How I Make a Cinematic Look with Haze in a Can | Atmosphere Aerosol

A cinematic image can be achieved with lighting, but it doesn't just stop there. See, to fill the scene and to make those light rays really take effect, often smoke,
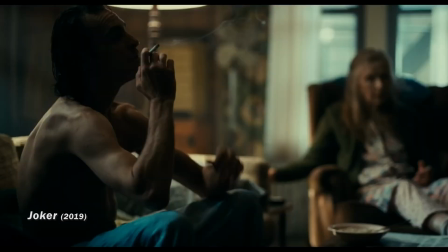(0:11)
hazers, and fog machines are used. Smoke and haze add depth and dimension to your shot. Imagine a scene without that subtle haze lingering in the air. No!
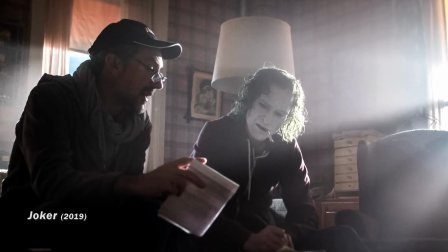(0:25)
It just wouldn't have the same impact. And also, often it is used to hide imperfections or to add mystery.
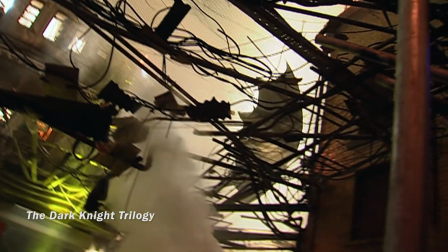(0:33)
Now here is the best part. You don't have to make a bonfire or buy massive smoke machines to achieve nice images. For projects that take place in tighter spaces, I like to have this around. Yep, the haze in a can.
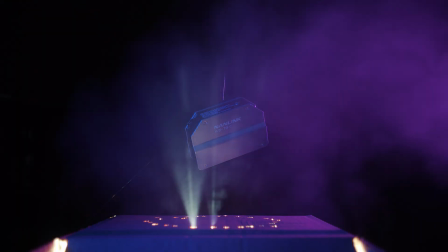(0:47)
With just a few sprays, you can instantly create beautiful haze that adds depth, texture, and a touch of mystery to your footage. Whether you're shooting in a studio or in a small room, this atmospheric aerosol can help you capture those magical rays of light.
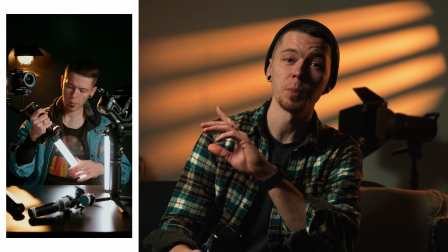(1:05)
Check this out. It's a social media post that got me 100,000 views across platforms.
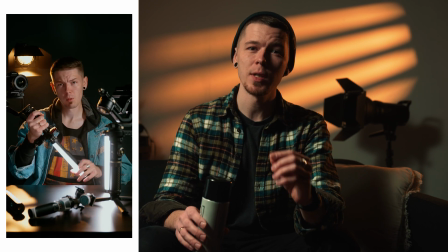(1:11)
Let's take a closer look at how this setup was made and how the atmospheric aerosol helped me to achieve the result.
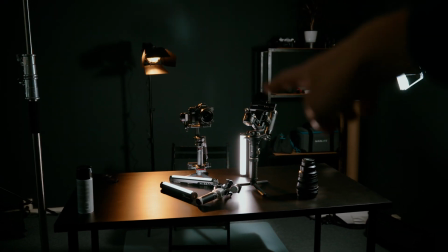(1:17)
And as you can see here, I'm using the pavo tubes as practicals.
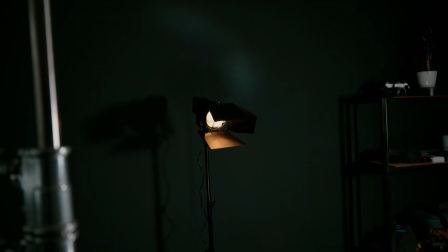(1:23)
Then over here is 4 60B with a Fresnel lens as a practical and as a backlight.
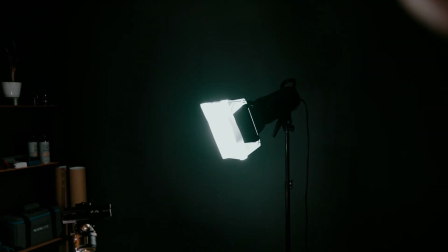(1:31)
And then over here, I guess this is the interesting bit.
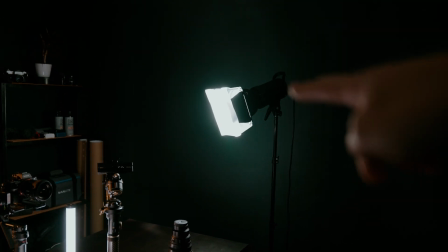(1:35)
It's the key light, but instead of a softbox, I'm using white baking paper.
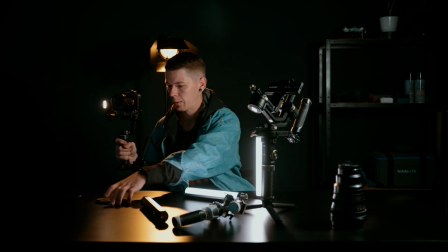(1:40)
As you can see, the white baking paper diffuses the light nicely, and there are no harsh shadows on my face.
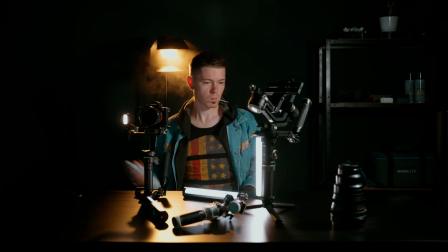(1:47)
And here comes the magic part that really changed the look of the whole image. Another thing that changes things is hitting that like button if you enjoyed this video. The thing I like about this haze can is that it is super easy to use, compact, actually not that expensive, and even cheaper when ordered in packs. There's a link in the description if you're interested.
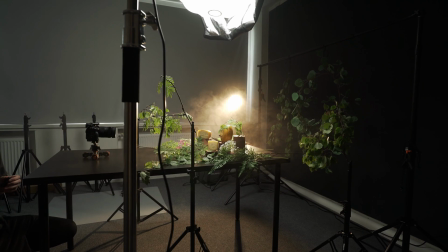(2:09)
Atmospheric aerosol was super handy and made a huge difference in this product commercial,
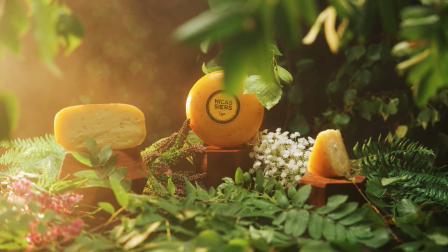(2:14)
where we created a forest-like scene in our studio.
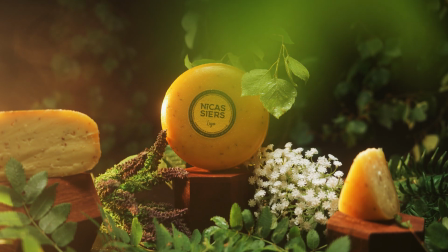(2:19)
Of course, the decorations, camera movement, and lighting plays a massive part for this scene to work.
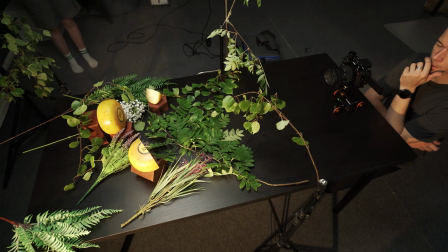(2:26)
That is also a reason why this backlight was set to a warmer tone, but the haze made a big difference. First of all, it helped to bring in some of that mist-like morning vibe and made those light rays noticeable. And the other thing is covering some imperfections, as I mentioned before.
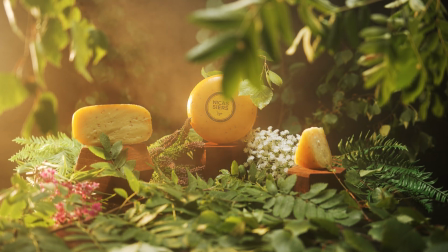(2:44)
I was able to make more depth for the image and cover some details in the background.
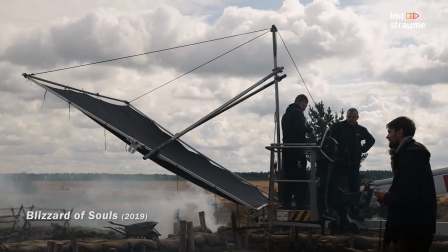(2:50)
You have probably noticed that smoke is often used in movies to create mist or to hide some unnecessary details in the background.
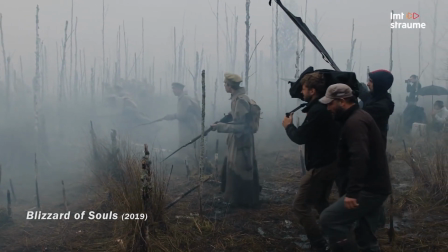(2:58)
For example, like in these wide field scenes.
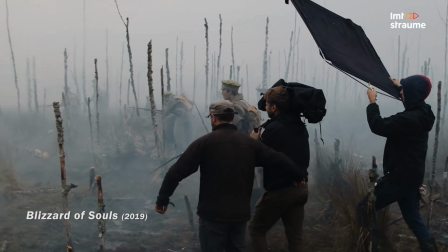(3:01)
In cases like this, the atmospheric aerosol obviously wouldn't be effective, or you would have to have like crazy amount of cans.
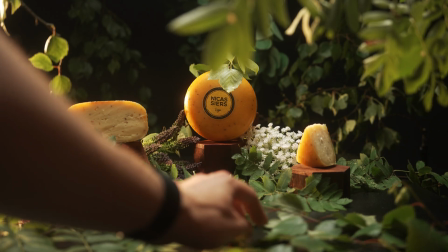(3:10)
But for a couple of shots or when working in the studio, this is a great tool.
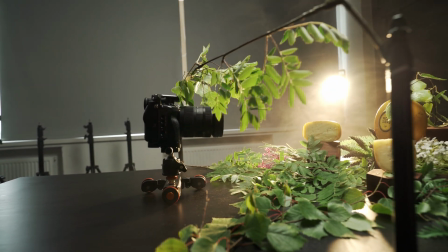(3:16)
That is why we decided to create the forest scene in our studio.
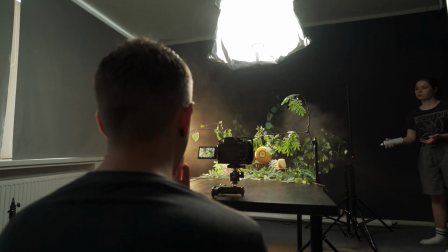(3:20)
The weather or time of day does not affect the production, and we have a full control of how the image looks. If you're looking for inexpensive ways to achieve cinematic results in your work, then watch this video next. Subscribe to the channel if you haven't already, and I will see you in the next one. Ciao.